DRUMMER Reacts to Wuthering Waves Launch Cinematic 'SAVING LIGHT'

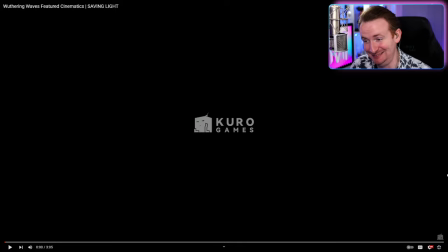235s
okay hang on all right all right all right so that was awesome all righty so let's let's uh let's listen to the music here and kind of break down
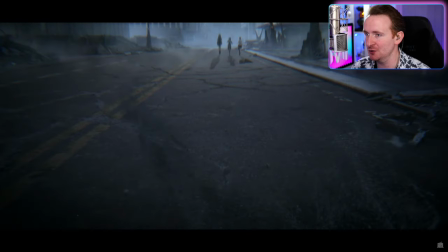247s
how they use the the music to create audio cues because
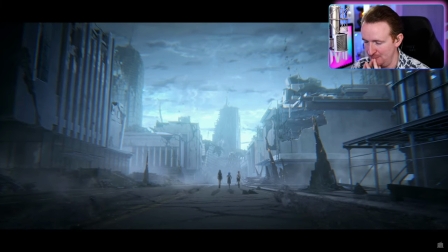252s
it's really smart um and again i don't know i guess i don't know
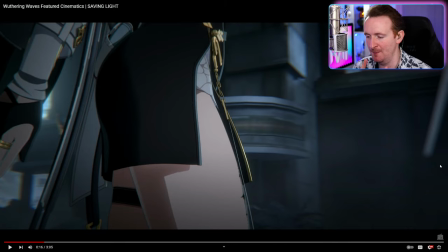257s
all right good frame to pause on i don't know if this is common for Kuro um I know the PGR soundtrack like I said I've listened to a bit of it recently very recently um but I've not played PGR um I haven't really I don't think I've seen any cut scenes from PGR
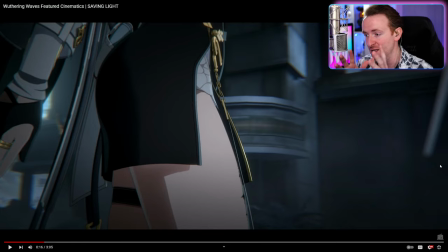270s
so I don't know if historically they do a really good job tying in the music with the visual storytelling but they do in this one and I find that a lot of times it's actually harder to do that whenever you have a song with lyrics some people think it's easier because you can
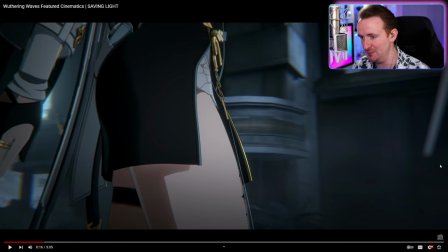284s
make the lyrics match that's not really true especially when you look at it from like the development standpoint uh you know like the songwriter the person responsible for writing the lyrics they probably had nothing to do with the storyboard of the animation there's probably a little bit of overlap but in all reality
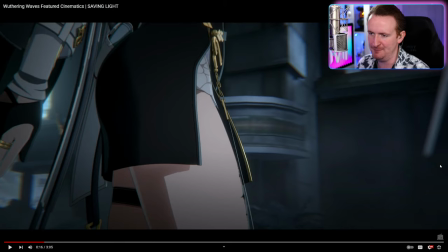300s
most of the time they work fairly independent from one another um and especially if this is vanguard sound because if my understanding is correctly vanguard sound and kuro like they work together but they are independent entities um so the way that they actually pull this off with lyrics is really really cool because
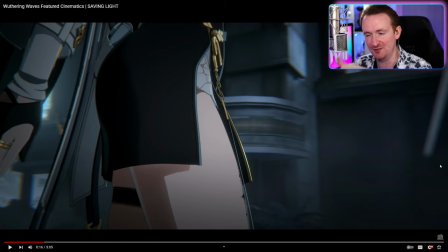318s
with lyrics it has a more rigid structure it has a rigid story in and of itself and a lot of times like i said it's actually more difficult to tie that into the visual storytelling because you know you can't just throw in like a cool section of a song or even loop back
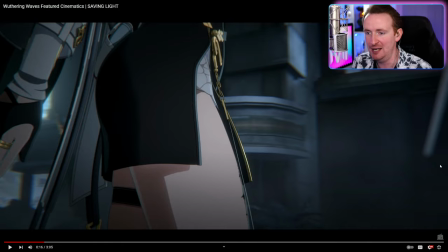333s
a prior section of the song because the lyrics are there and you know it's uh we'll talk about
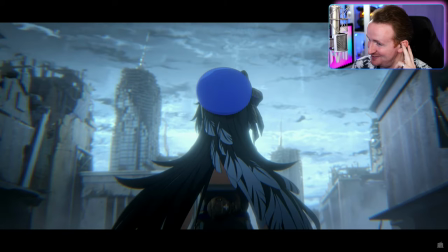339s
we'll talk about i guess i'm all fired We got to let this play out for a second because the music doesn't even start for a minute or two a year
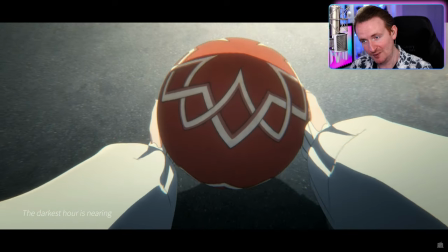347s
Dark stars nearing boom first
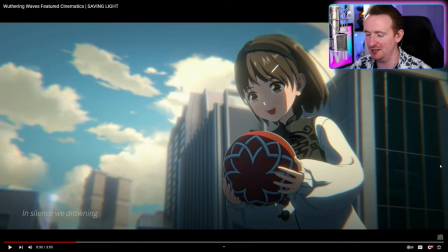352s
there's darkest hours earring in the silence for Johnny the music is slow It's somber. I'm not gonna break down every lyric and how it ties into it But to kick it off like that like I said my first time watching this you already know you're about to witness tragedy here You got that
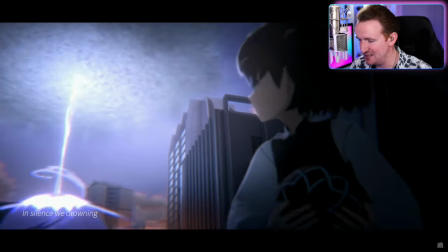369s
That sad piano
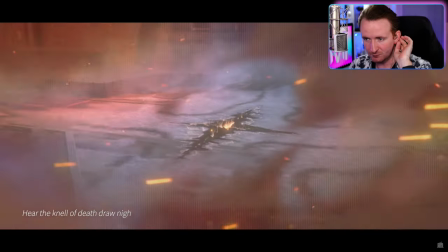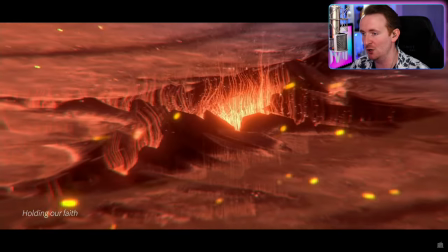377s
Lots of sound effects right now. Obviously, the sound effects are telling their own story to tie in with the composition of the video.
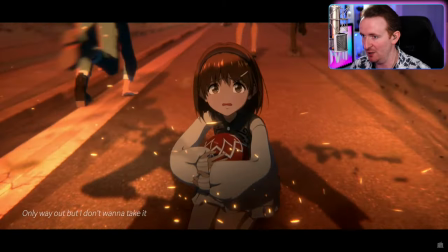384s
Not a lot of music at this point, but it's starting to build.
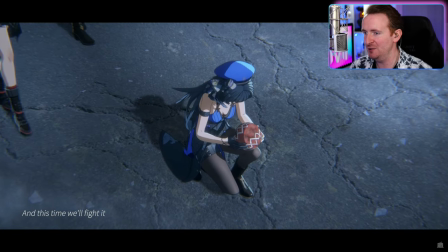391s
And so what this is doing, the build is not only creating an opportunity for the song to transition.
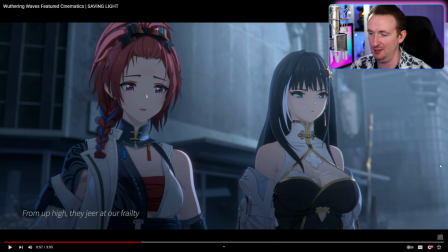397s
I mean, that's the, you know, the base composition of a song. They're going to build, especially if it seems like they are going to be following a lot of what PGR does with a lot of digital sounds. They're going to have a lot of builds so they can transition the song. but it's also transitioning the visual aspect because first we experience the tragedy.
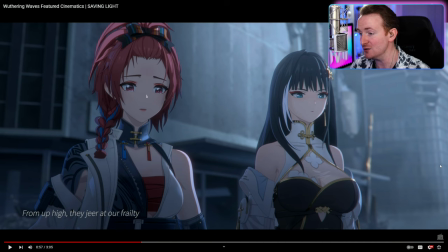412s
It's slow and somber. We're getting an introduction of the characters and then the characters are all about to have their own badass moments.
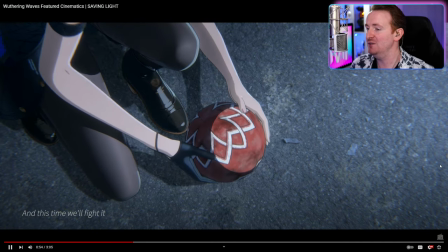418s
And so as we're building in the song, the video is building as well. But it's not super intense.
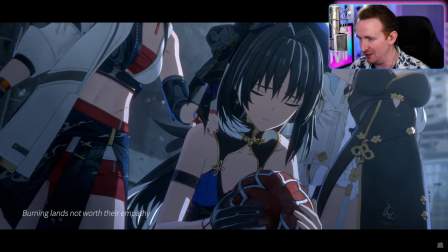423s
It's not super in your face, right? The focus is on the visual aspect right now. We're seeing the characters.
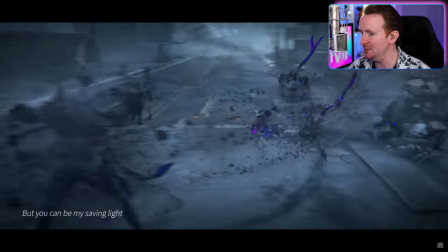430s
We're seeing the enemies, the bad guys.
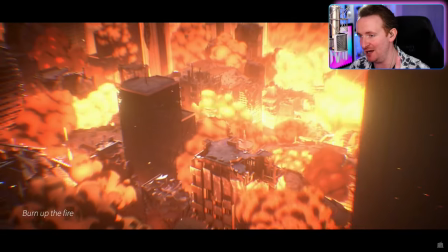435s
The build is getting more intense. As we see weapons, we see fire, we see more visual effects coming in with intensity and action on it.
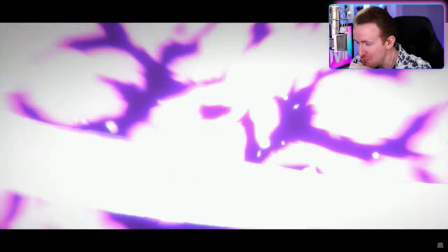444s
Then obviously we get this nasty-ass drop. And then all hell breaks loose with the music.
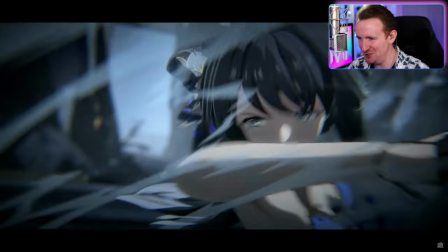455s
Dude, the combination of 2D and 3D is so cool.
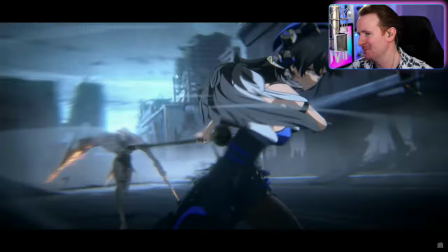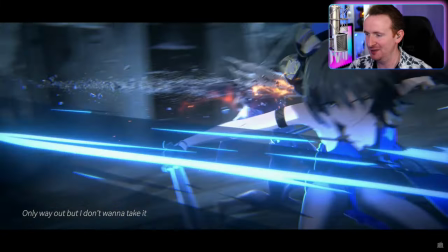466s
And again, an underrated aspect of, you know, Sonic storytelling is sound effects.
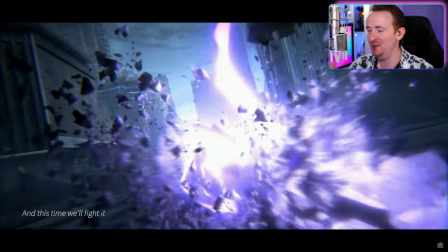472s
It's not just the music. You know, you got the sound effects helping tell the story of what you see because obviously you see something
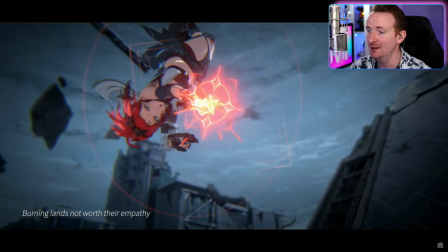478s
You want to associate a sound with it on top of the badass music in the background.